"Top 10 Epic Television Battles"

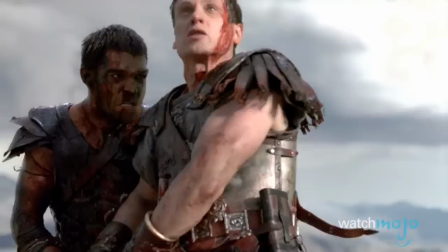(4:12)
Extremely intense, this final stand unfolds brilliantly.
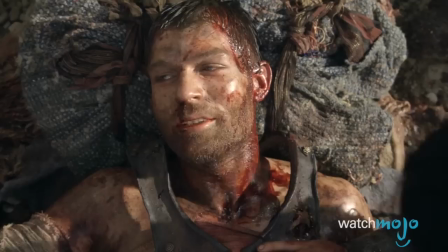(4:16)
Bloody and emotionally charged, the battle combines hope and tragedy to beautiful effect.
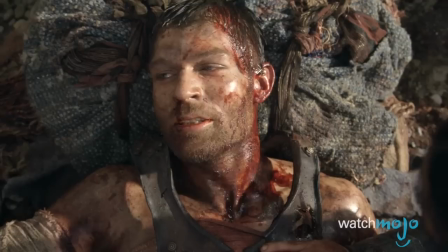(4:22)
They may have lost the battle, but they died free.
There is no greater victory than to fall from this world.
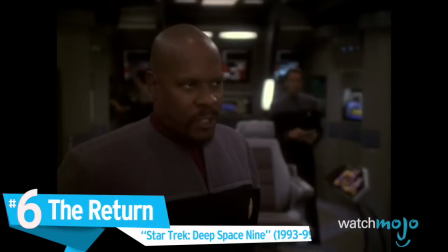(4:33) A free man.
Number 6, The Return, Star Trek Deep Space Nine.
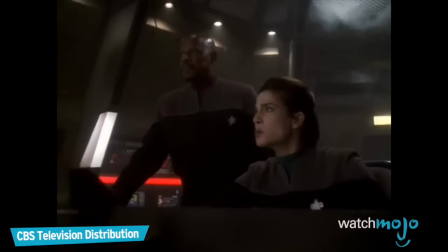(4:39) Anyone who gets through doesn't stop until they reach Deep Space Nine.
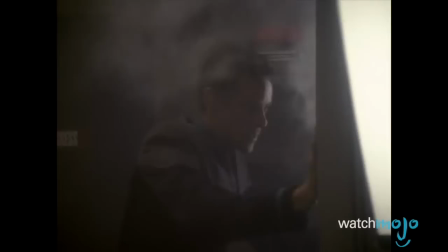(4:43)
Space battles are awesome in general, but seeing two huge fleets engage in close proximity,
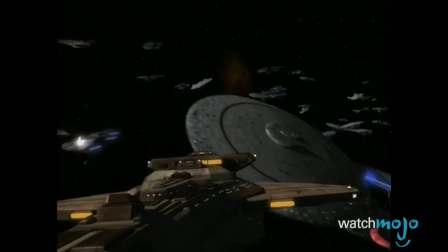(4:48)
as seen in this episode, is a truly stellar sight to behold.
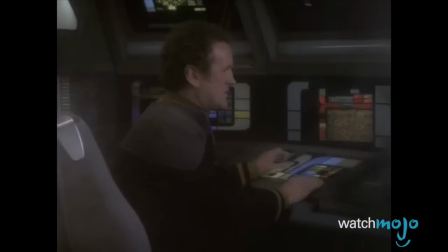(4:53)
Action-packed and massive in scale, the battle is carefully balanced, managing to maintain a clear sense of focus and narrative drive,
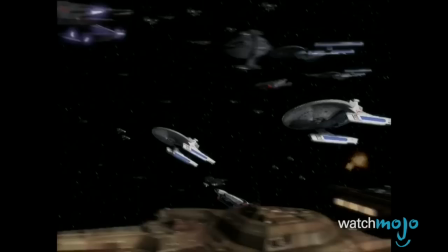(5:00)
as well as avoiding the common trappings of space shootouts, which so often devolve into an incomprehensible mess of explosions.
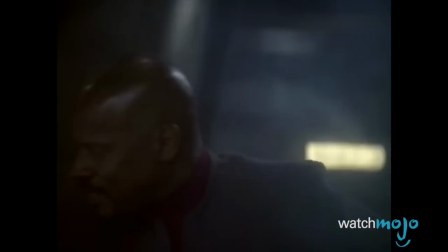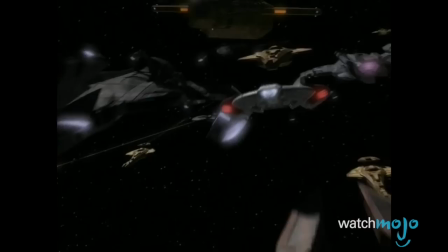(5:14)
Dominion War is a great plotline in the series, and the victory here is definitely a great accomplishment for the Federation Alliance.
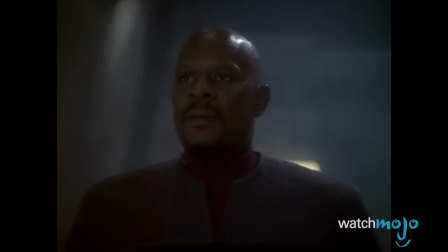(5:22)
It comes at a cost though, as allied casualties are high. Thankfully, the Klingons come to the rescue at just the right time.
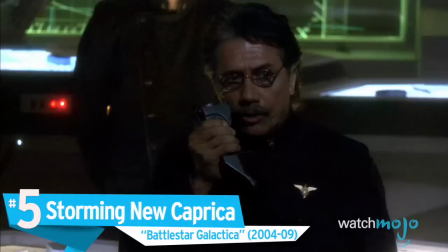(5:30) Captain, I'm sorry we were late.
Number 5. Storming New Caprica.
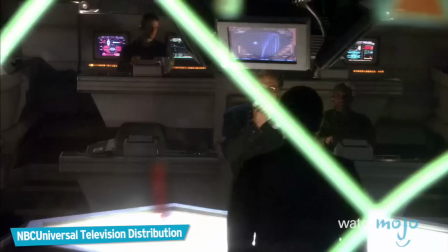(5:36)
Battlestar Galactica.
There's only one way that this mission ends, and that's with the successful rescue of our people off a new Caprica.
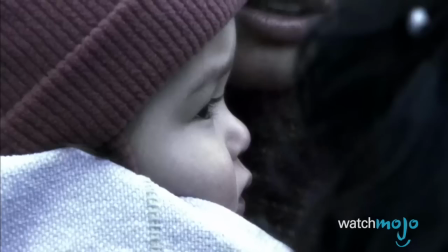(5:44)
Cutting between air assaults from Galactica and land assaults from the Resistance, the battle on New Caprica has a powerful cinematic effect on its viewers.
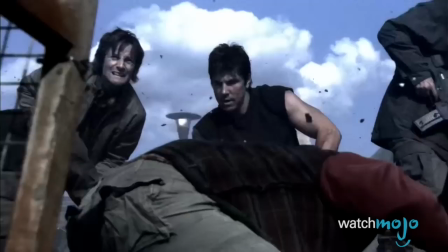(5:53)
It's a rollercoaster of emotions, giving us cause to cheer one moment and flinch the next.
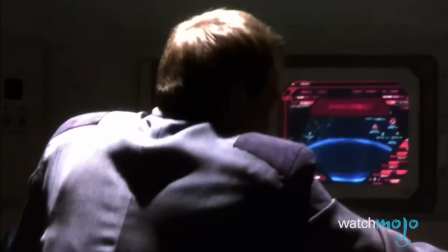(5:59)
With casualties happening on both sides, tides are turned multiple times, and as the conflict comes to an end, we honestly don't know what outcome to expect.
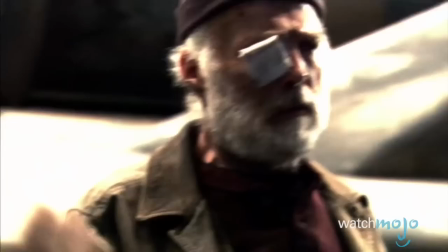(6:12)
Loyalties are also tested.
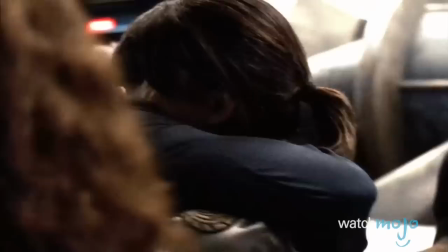(6:14)
Battlestar Galactica has extremely well-developed characters, and the parallel internal battles prove just as compelling to watch as their physical ones.
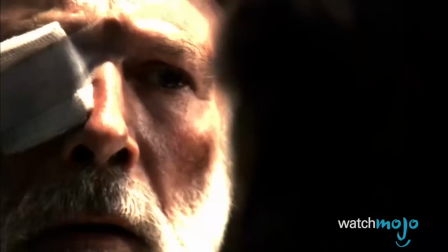(6:23)
It's a testament to the show's ability to combine violence with drama and emotion.
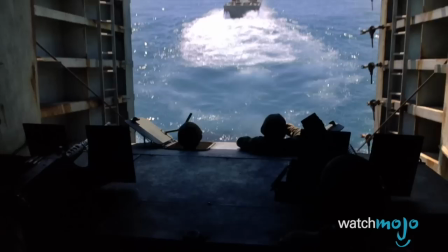(6:30) Not all of them.
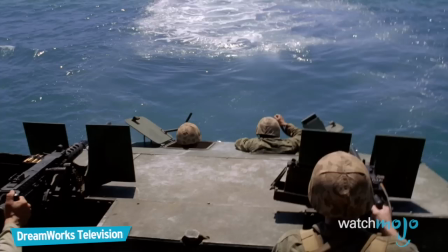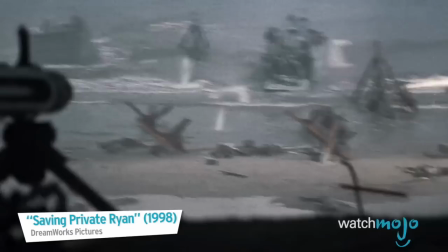Wow, this battle competes with and even beats some Hollywood movies in terms of scale and quality.
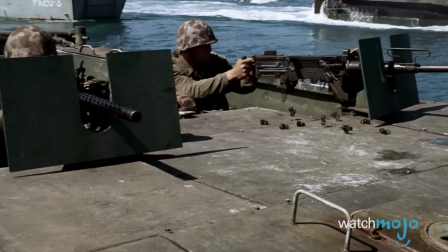(6:48)
That's no easy feat, but it does owe a lot to its executive producers Tom Hanks and Steven Spielberg,
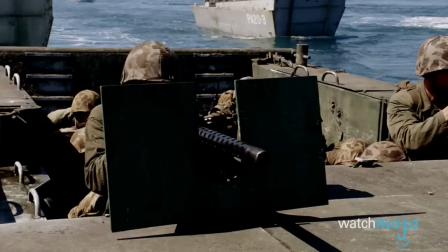(6:55)
who worked together on another huge mini-series, the earlier sister show, Band of Brothers.
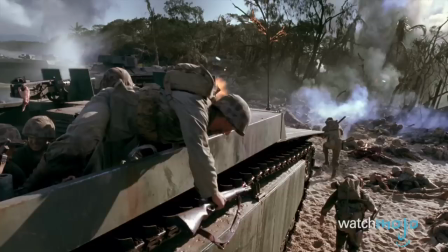(7:00)
This miniseries cost an estimated 200 million dollars to make, so the battle scenes are expected to be epic.
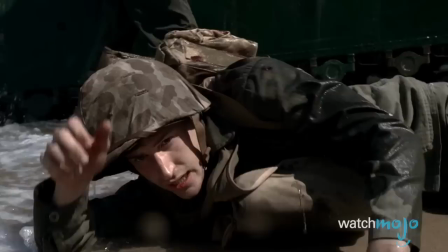(7:07)
But this particular scene manages to surpass expectations.
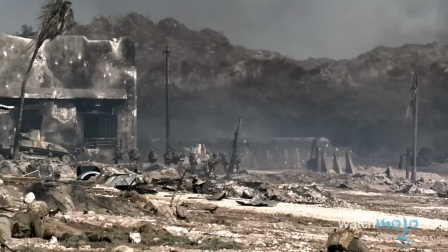(7:14)
Its imagery and depiction of the horrors of war are riveting to watch and chillingly realistic.
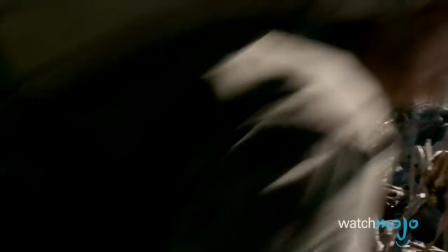(7:20)
The sound design is also amazingly well done. One can't help but want to duck at the sound of bullets whizzing by.
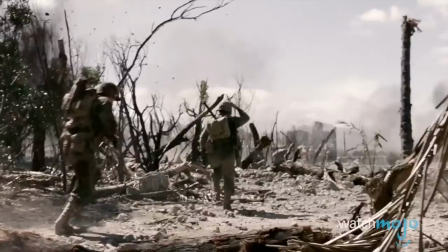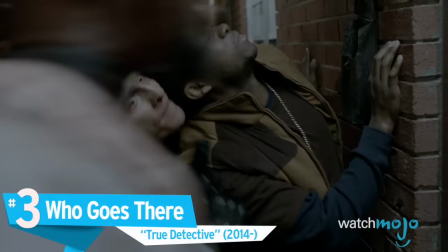(7:34)
Number 3. Who Goes There?
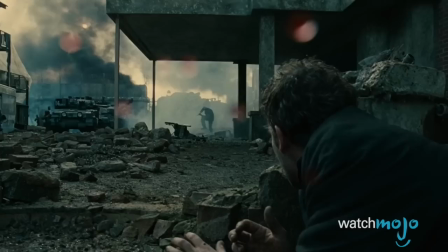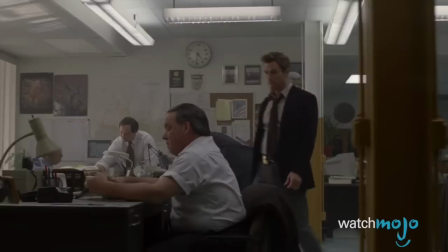(7:42)
Joining the likes of Atonement and Children of Men, True Detective delivers a stunning, continuous, uncut tracking shot in this episode.
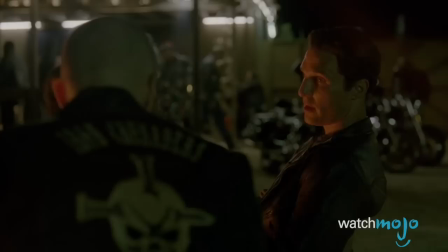(7:50)
We follow Detective Rust Cole as his undercover operation spirals out of control.
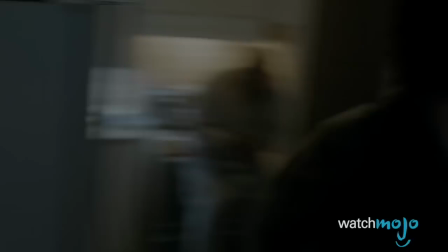(7:55)
Rust makes his escape, avoiding both police and pretty much everyone in the neighborhood, as everything goes to hell.
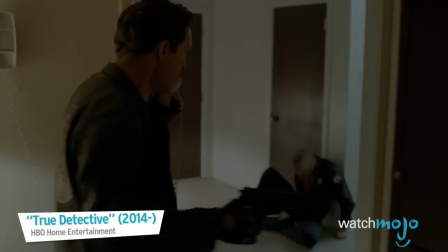(8:02)
It was definitely the biggest moment in the show up to that point, showing the lengths to which the two detectives would go in the name of the job.